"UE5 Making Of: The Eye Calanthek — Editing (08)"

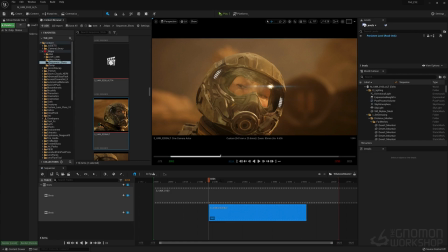[4:07]
And it actually may crash, because this is the other reason I didn't use it, because it does doing this with a lot of shots that have a lot of complexity to them will tend to crash the sequencer. So if that does happen, we're going to abandon this and just move on to the way I did it.
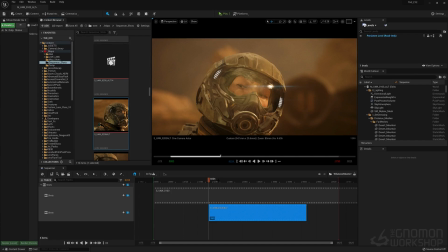[4:25]
But you can learn more about this online. I think that there's a lot of components that I've talked about, so this isn't moving at all. But this is how you would. You could set it up, clip it, you can cut it. You have tools here for all that stuff. Rearrange it, and it's pretty cool.
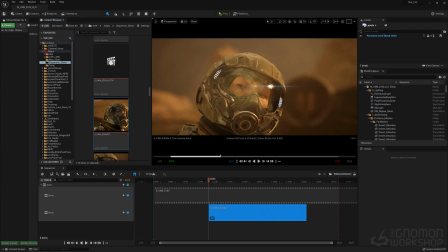[4:45]
It's a great way to see stuff inside Engine while you're working on your different sequencers to see how the cut may work, so you don't have to render it out. So what I end up doing is I use the render queue over here. You see the render queue. I render out each sequence
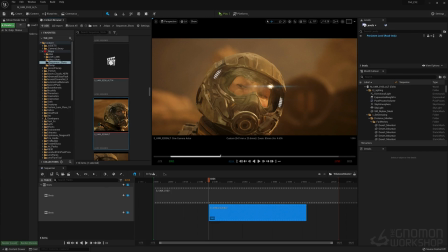[5:02]
each sequence that I'm going to create, and I bring that into as images. I bring that into we're just going to go right to it into Premiere.
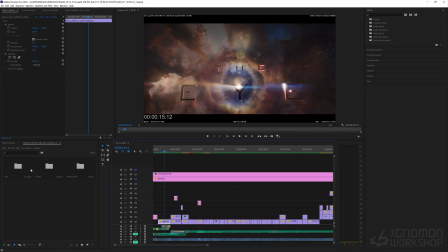[5:16]
And so these each of these clips here, which I have different bins. This is all the different clips. There's also dates on it as I was moving forward at different times.
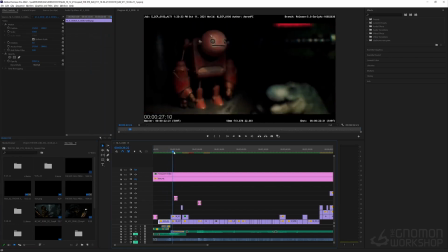[5:34]
As I was progressing, it was to keep, because there was so many shots. So each shot here is like
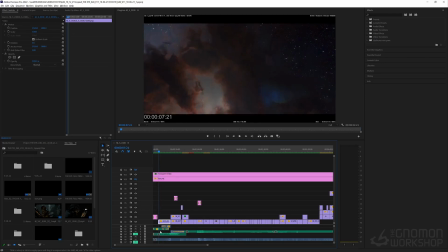[5:47]
this is how I lay out each sequence, and I can put the sound effects and everything in here, and I can hear it.
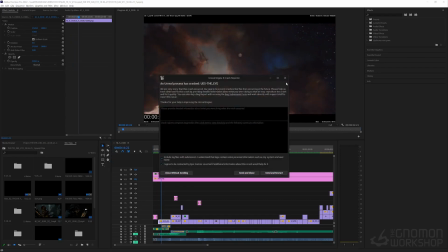[5:53]
It'll help me understand what. Oh, there it goes. See, it did crash.
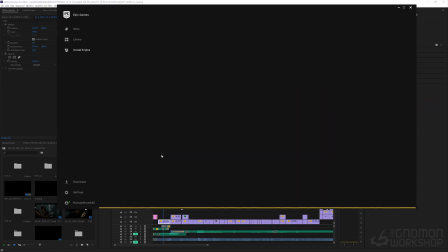[6:01]
So I'm not trying to say anything negative towards the
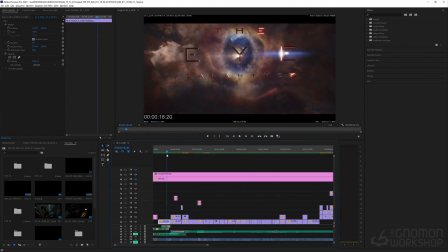[6:09]
sequencer, because I love the sequencer, and editing in it can be great for certain things.
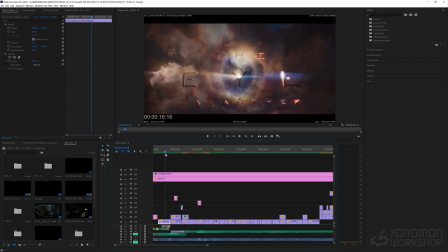[6:14]
But for me, when I'm editing stuff, I'm so used to it this way. So this is the one place where right now I leave ship and jump onto another ship and do this part.
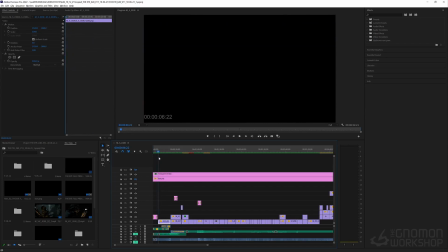[6:28]
Cool. So, all right.
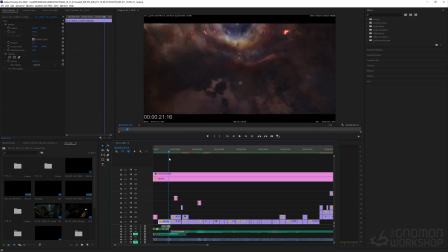[6:30]
So the thinking, with this, you can see, like we just talked about this in the previous section, is how we decided to like simplify the shot.
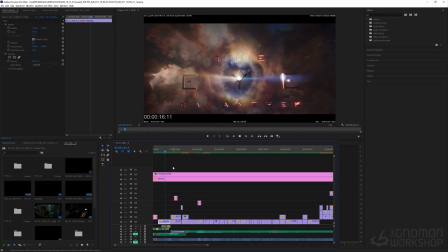[6:38]
Like we basically have our title and our ship, in the same
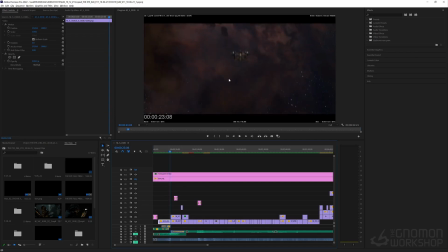[6:46]
kind of quick clip, so you can see our little ship, and then we just jump right inside the ship. It made it a lot more fun. We also had the kind of fun music that kind of brought us in, music that she's listening on the ship, and that was another thing, is finding
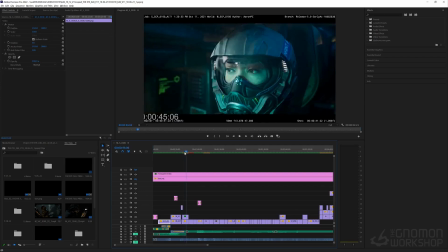[7:03]
music that gave, because part of what I wanted to do is give her personality.
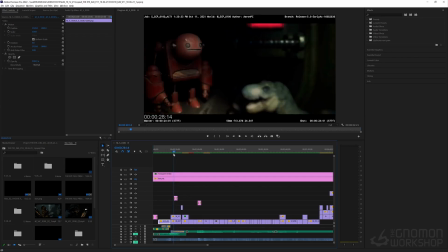[7:09]
So we actually had like not only these little items that she's collected that are her like friends and postcards that are on the walls, and there's other stuff that's over here that we didn't never see. There's another like little robot thing down here.
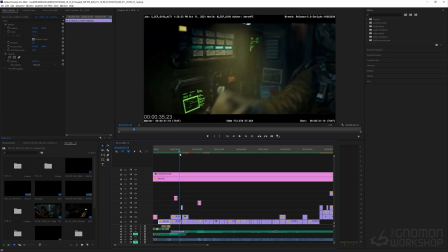[7:26]
So she's got all kinds of like little toys and stuff. It was a way of creating a personality for her. And the music, there's music in here that she's playing like on a radio, and it's kind of fun music. So this all sets it up for liking this person right off the bat.
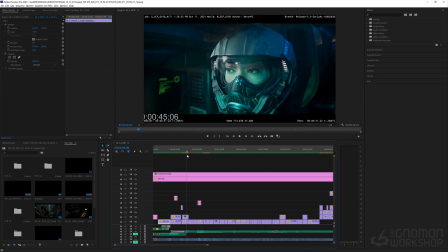[7:45]
So and then she gets the message, and she clicks on that, and we hear it playing back on the that's distorted, and then she goes to the planet.
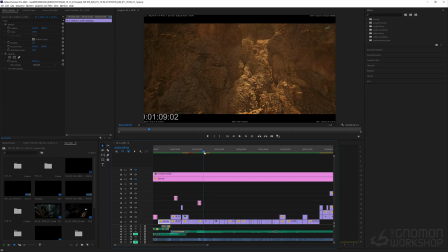[7:59]
Now we're starting to see a lot of this stuff we didn't have in our previs, which is like the jet stream and all that fun stuff.